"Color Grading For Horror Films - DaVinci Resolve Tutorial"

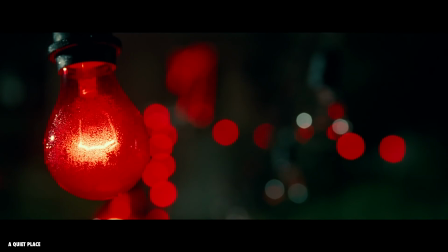0:01 Like we showed recently with the visual techniques for horror,
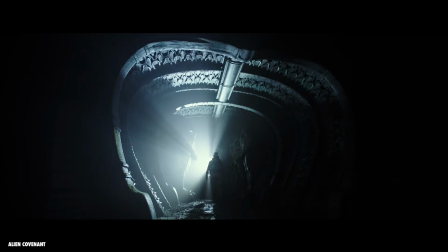0:04 what you do with the visual elements of your film is paramount to immersing your audience in a scary, unsettling, or just tense atmosphere.
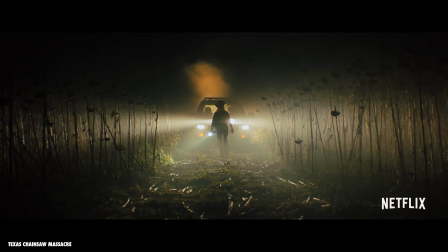0:11 And of course, those visual elements start in production with location, production design, the lighting, composition, and even how you choose to move your camera.
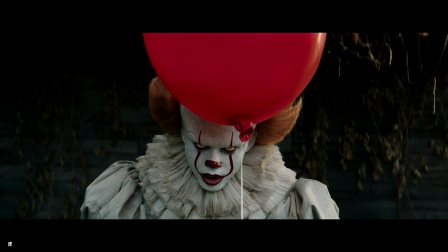0:19 But the final step and crucial one for any film is always the color grading. In the grade, you can lighten up something that feels grim or make something that's bright feel more unsettling.
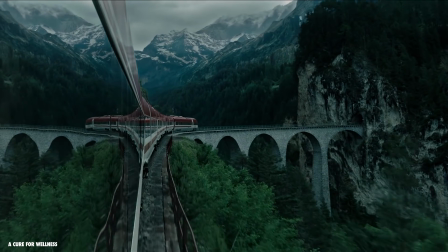0:28 But with horror, often the aesthetic choice is focused on a dominant color and sometimes pushed to a surreal level.
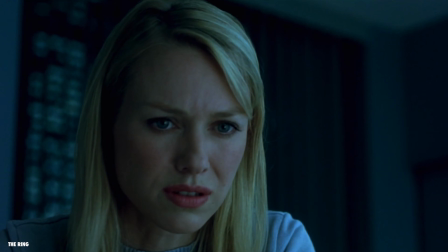0:35 For example, in The Ring, you get these overall blue tones. In Saw, it's almost fluorescent green.
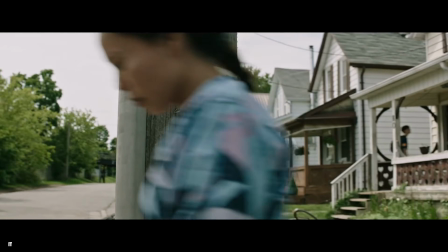0:41 Then in other films like It, for example, you see a more classic look, closer to the famous teal and orange, but with a warmer atmosphere. Contrast also has a significant impact on mood.
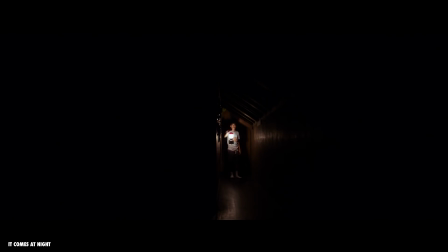0:51 If we look at It Comes at Night, you have a strong contrast throughout the film with scenes where you can barely make out the background.
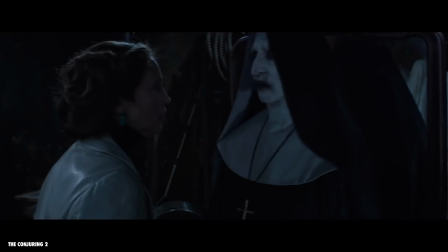0:58 In The Conjuring 2, we find a rendering close to the bleach bypass effect with colors that are not very saturated but have high contrast.
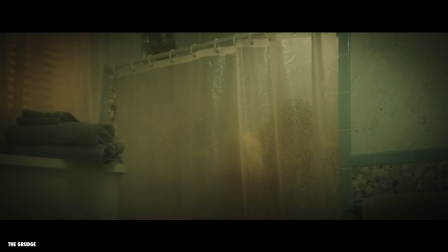1:06 Then you have vignetting, which is where you darken the edges of your image to draw the viewer's attention to the center of the screen.
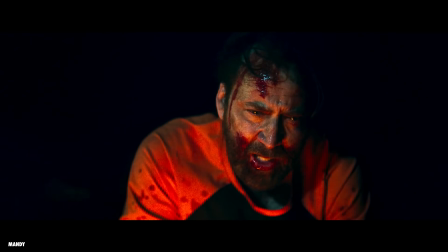1:12 And then one of my favorite elements, film grain. This gives you a great organic film feel but also makes the image feel maybe a little gritty or imperfect.
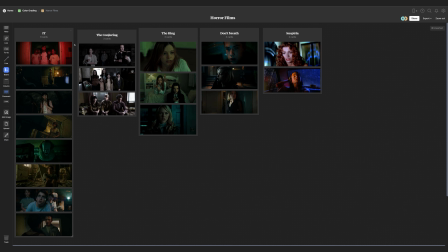1:21 And what we're looking at here is all the references we brought into Milanote while planning the episode, which Milanote is also our partner for today. In here, I've created a board for the episode, then I made columns for different films that we could populate with reference images.
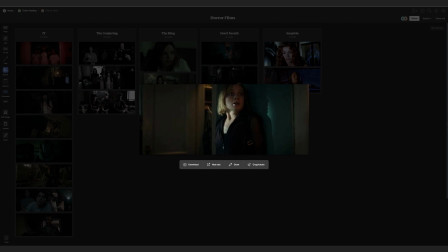1:34 Then I can share this board with my colorist Benjamin to take a look at and make changes if he needs to.
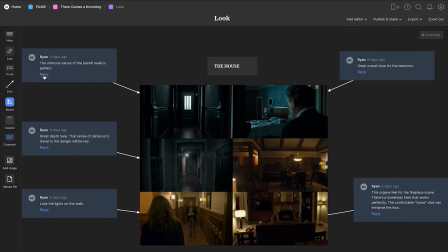1:39 And I've been talking about this app for years, and for good reason. It's a perfect tool for development, and the best part is you can try it for free.
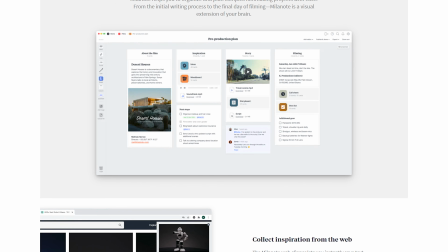1:46 They do have a paid version, but the free version has plenty of goodies, so you can try now without spending a dime.
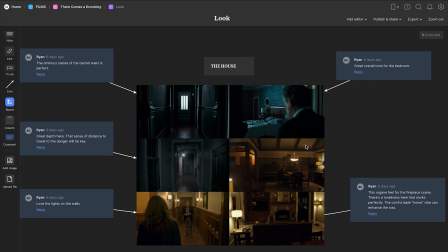1:51 And I always say that it's like a digital creative wall because that really is the best explanation.
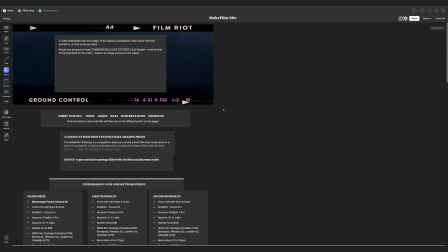1:57 It's perfect for story development or all of pre-pro, really. I even used it to create a temp for a website that we eventually made for a contest we did a few years ago.
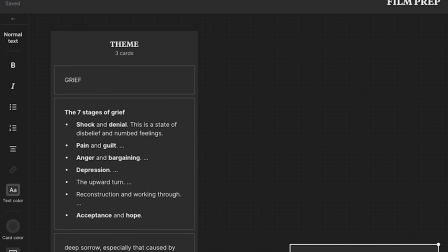2:05 So you can create different boards that say organized, use columns to drop in ideas, links for research or images like we did here.
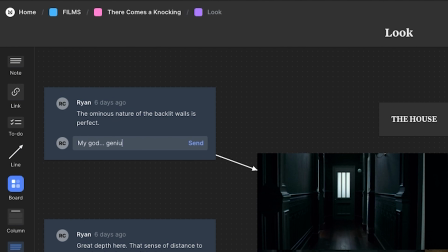2:11 Then you can share this all with your team to get and give notes. And of course, they have a great mobile app to go along with this too, so you're not just tied to a desktop. Again, you can try this out right now for free, so check that out in the notes below. But we have all of our reference images all set, so let's jump in and try to employ some of these ideas to lean into a horror look of our own using color grading.
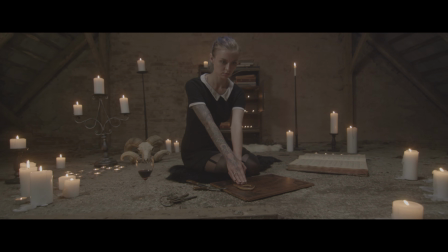2:33 With our first shot here, this is clearly set up to be horror. A lot of work was done in camera to lean us into that world.
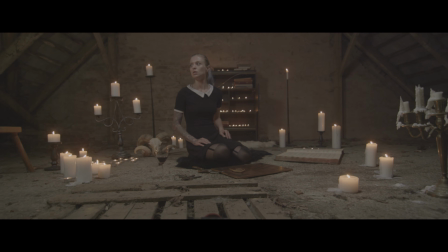2:39 But what we have here is a log clip shot on red, so there's still a lot of work to do to get this to its final horror glory.
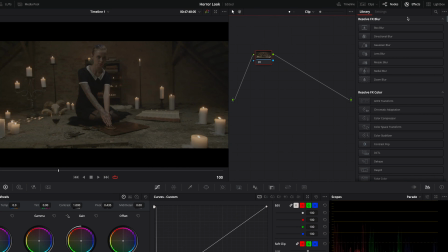2:46 So first, we're going to conform to Rec 709.
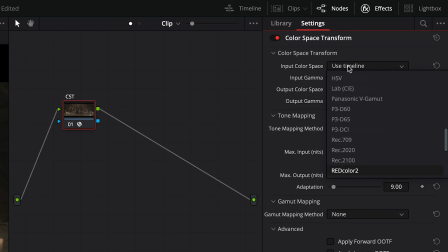2:49 We'll apply a color space transform on the node and configure it from the red log to the Rec 709 Gamma 2.4, which is the standard.
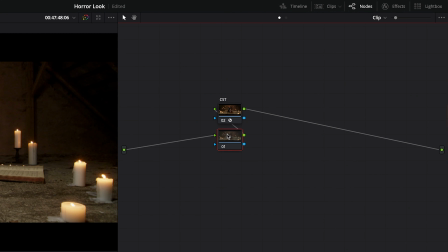2:57 Then we're going to add a new node before the color space transform to make our primary corrections. We'll do it before the Rec 709 conversion because we want to take advantage of the total dynamic range of the log.
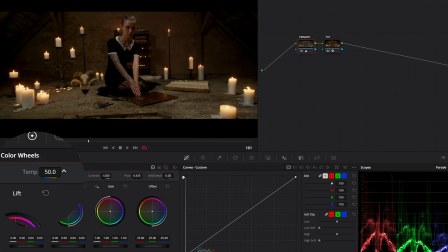3:08 Now we're going to increase the color temperature slightly using the white balance. We'll take it to around 40 here and we'll go to 15 in the tint. After that, we'll push the dominant into the reds with the color wheel for the gamma.
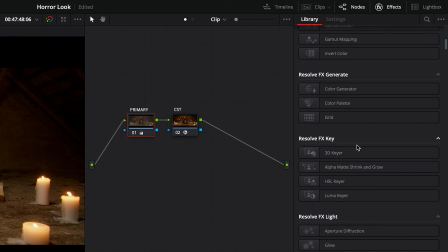3:20 Now we're going to use a new tool in DaVinci Resolve 18, the depth map. And to use it, you got to drag and drop the effect onto the node tree, otherwise it's not going to work.
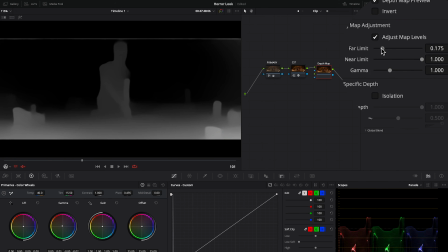3:29 So we'll activate the preview and adjust the settings to separate our foreground and background here, creating a depth map that will intelligently create a mask for us.
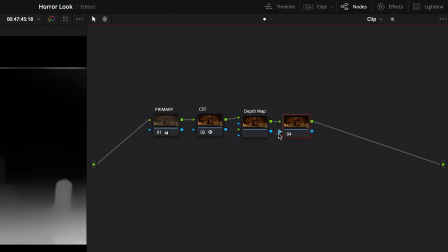3:37 So after that, we can add a node, and then we're going to bind the mask to this node. Then in our key tab, you can see which areas this is going to be working on.
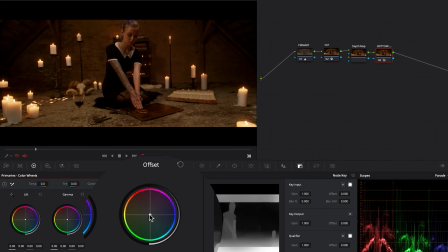3:45 Those are represented here in white. Now with the color wheel offset, we'll push the hue towards cyan just like that.
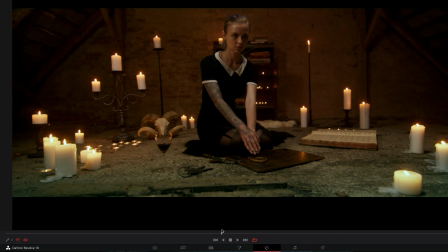3:52 And in this scene here, we have these candles, which I am a big fan of adding practicals into any shot.
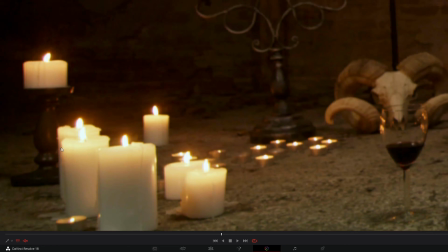3:58 It does so much in helping bring the frame to life. And we're going to highlight these candles a little more by using the halation effect.
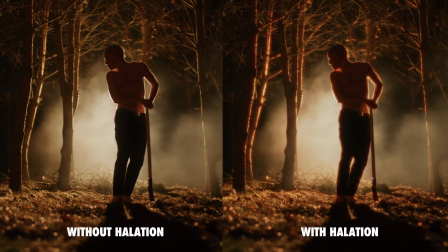4:04 Halation is something that occurs when shooting on film. With film, highlights like this will have a slight red-orange glow around them.
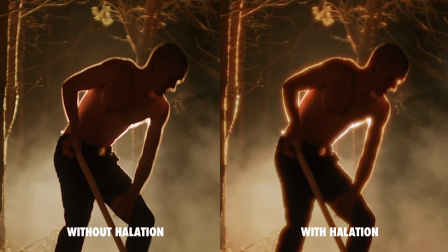4:10 So we can use this effect to lean away from the digital look and more toward an organic film look.
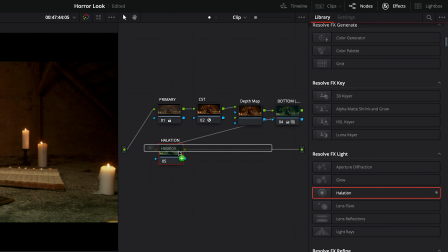4:16 To do that, we're going to add a new node and apply the halation effect, and we'll make some adjustments so that the halo is mostly on the candle flame,
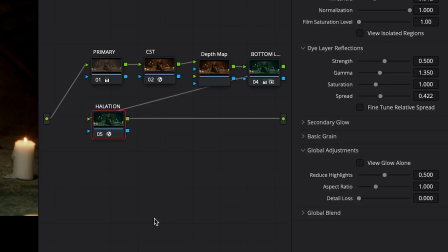4:23 since we want this to be a subtle effect that you feel more than you see. Then on a new node, we're going to apply the lens reflection effect to give us a lens flare here,
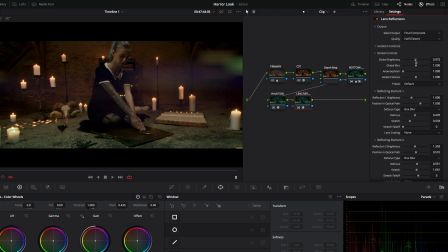4:31 similar to an anamorphic flare, and we'll reduce the intensity of the effect until we're happy with it.
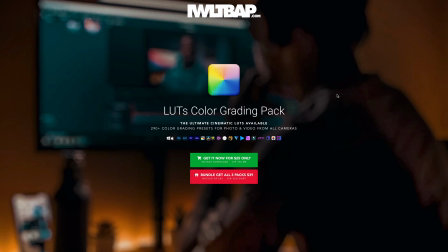4:36 Next, we're going to focus on the overall look by applying a creative LUT. Here, we are going to use the LUTs from the cinematic pack created by IWLTBAP.
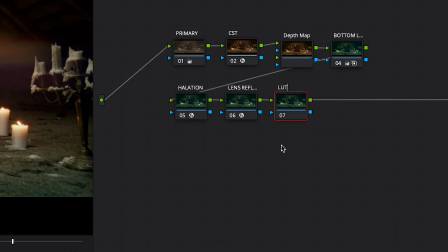4:45 Link in the notes below for that. So we'll create a new node and then choose a LUT that matches the mood that we want to create.
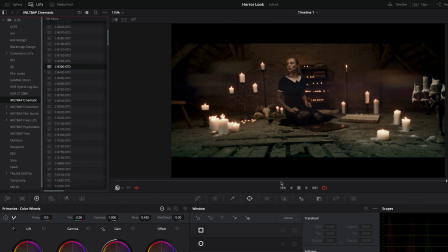4:52 There's plenty of LUTs that would give us a great end result, so it's really a taste thing to get get closer to where you want your image to land.
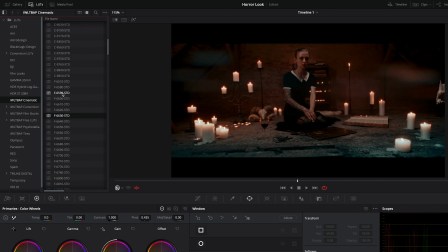4:59 But for this one, the F6590 is looking interesting, so let's go with that.
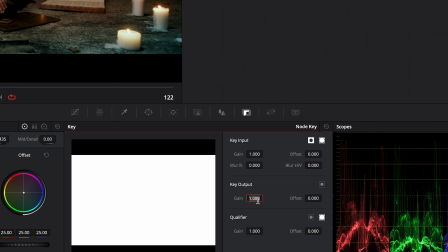5:04 If we go into the key tab, you can reduce the intensity of the LUT with the key output. Here, 80% is looking pretty good.
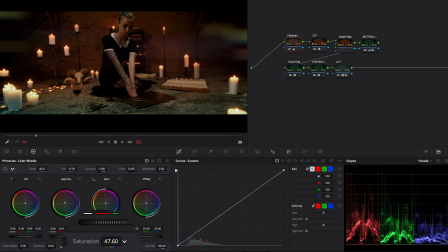5:10 Now I can modify the rendering of this LUT by modifying our nodes located before the LUT.
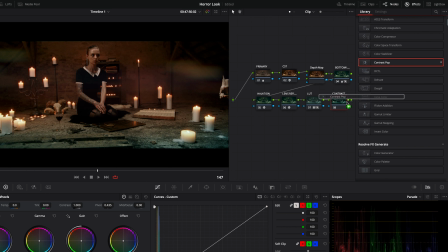5:15 And finally, we're going to use the contrast pop effect. This will adjust the contrast in the mids to give us a sharper look, much like clarity in Lightroom.
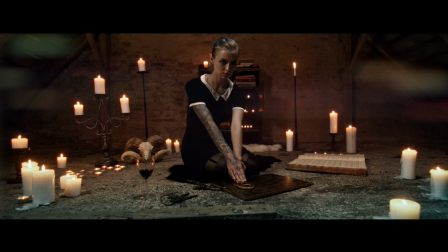5:24 But there you go, a simple look that leans us into what we already have in camera. For our second example, we're going in the opposite direction with an exterior day shot. We have a great zoom here that's giving a nice tone to the shot. So let's see how we can get this to lean into more of a sort of modern horror feel. In Resolve, we'll add a node here for our conversion to Rec. 709. We'll apply the color space transform effect and configure it to our footage, which is red log film to Rec.
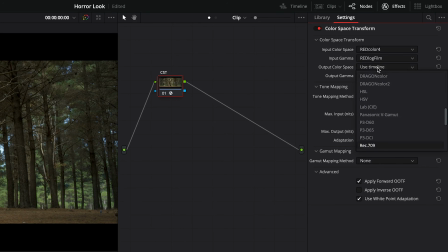5:49 709 gamma 2.4. Now again, to take advantage of that wide dynamic range we have working from the log, we're going to make sure we do as many corrections as possible before the color space transform effect. This way, those adjustments are working off that full range of information and not the crushed image after the conversion.
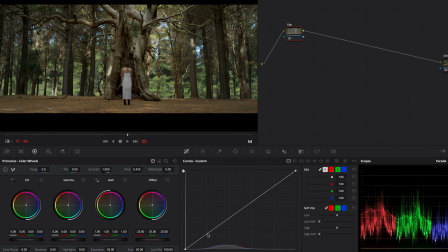6:06 So for my primary corrections, I'll add a node before, and with the RGB curve, we'll adjust the exposure a bit here to taste. Then we'll add a parallel node to adjust the white balance here to increase the temperature of the image, and I'll adjust the contrast on this node as well.
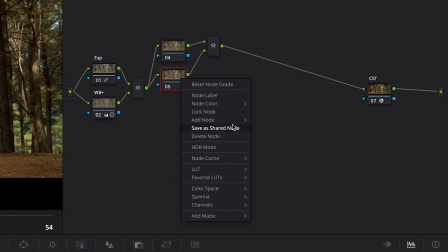6:20 Next, we're going to add a series of 3 parallel nodes, and again, we are doing this before our Rec. 709 conversion. The first one will be to calm down some of these colors that feel too bright, like the greens of the trees and the blues of the sky. On the second node, we're going to increase the overall saturation, and on the third, we're going to do a more localized saturation tweak.
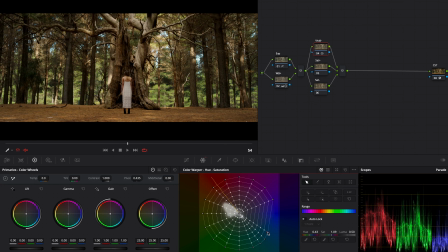6:39 So we'll go back to that first node of the stack, and with the color warper, we're going to shift the blue-green to green, and for the green of the trees that's too bright, we're going to shift that slightly,
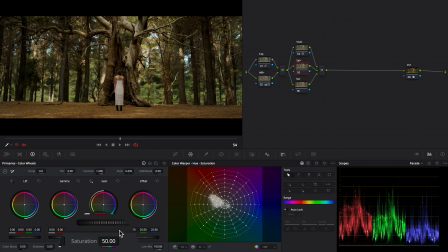6:47 but above all, we're going to reduce the luma there to about 0.12. On the next node, we're going to reduce the saturation to around 46 and increase the color boost to 10 or 11. Then we'll reduce our shadow slightly to -9, and with the white balance, we're going to warm up the image a little bit more with 240 in the temperature and -12 in the tint.
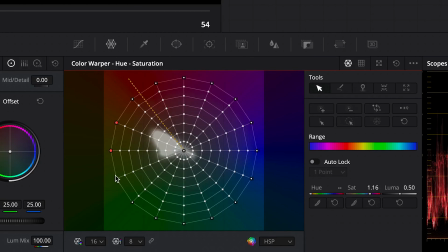7:06 Now on the third stack node, we're going to reduce the saturation of all the colors except for blue and red. So we'll select our points and lower the saturation by almost half, and here's a before and after of that.
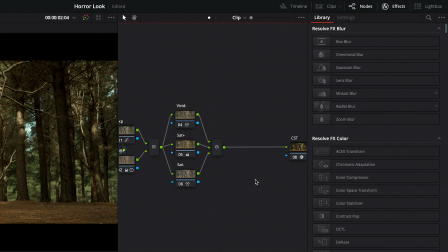7:17 Next, we will use the texture pop effect, this time after the Rec. 709 conversion.
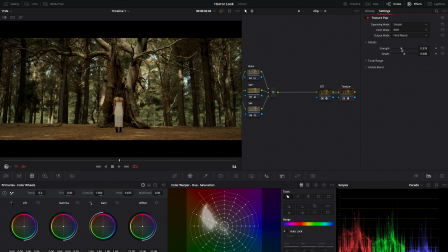7:22 We're going to adjust the strength and the details, and this will give us some sharpness to the image.
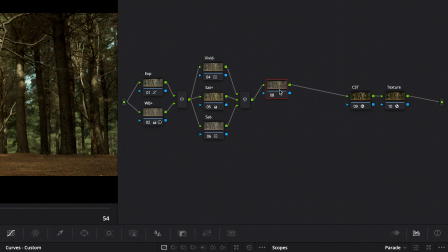7:26 Now I'm going to create a heavy mood by adding intense vignettes to the top of our image.
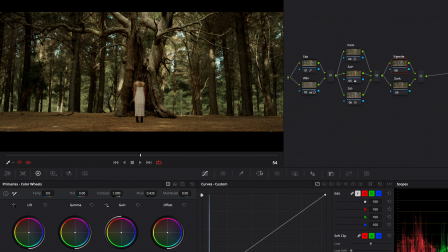7:31 So we'll add 2 nodes in parallel just before our color space transform and create a large power window like this here.
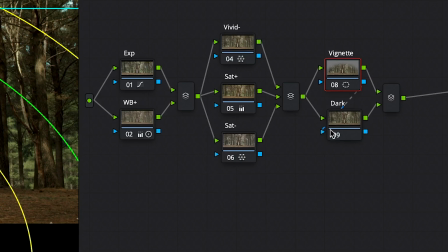7:39 Then we will bind that mask to the node below and reverse its effect in the key tab.
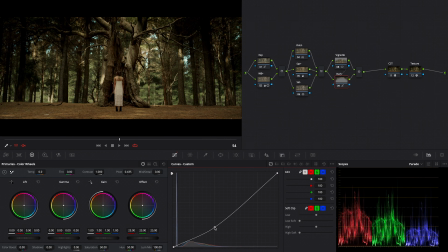7:43 With our RGB curve, we will reduce the exposure of this area and then add a red-orange tint with the offset color wheel just like that.
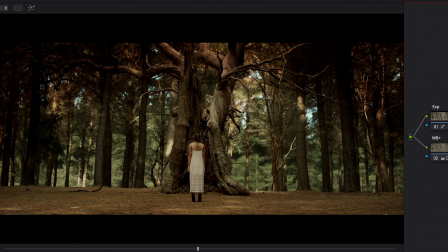7:51 Our character in the center of the image does need a little bit more emphasis, so let's add 2 parallel nodes here,
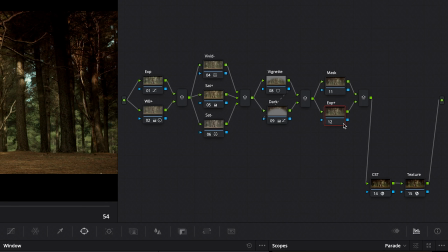7:57 and in the same way as in the previous step, we're going to create a mask on the first node,
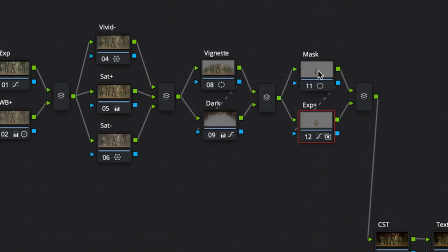8:01 then adjust the exposure on my second node. Only this time we are tracking the selected area so that the correction remains in the right place.
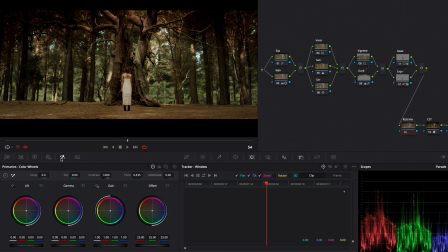8:09 Now on a new node, use the RGB mixer to slightly rebalance our overall colors.
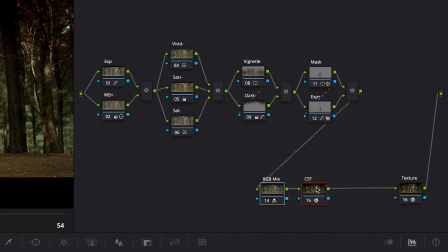8:14 And to finalize our look, we're going to be working after our Rec. 709 conversion.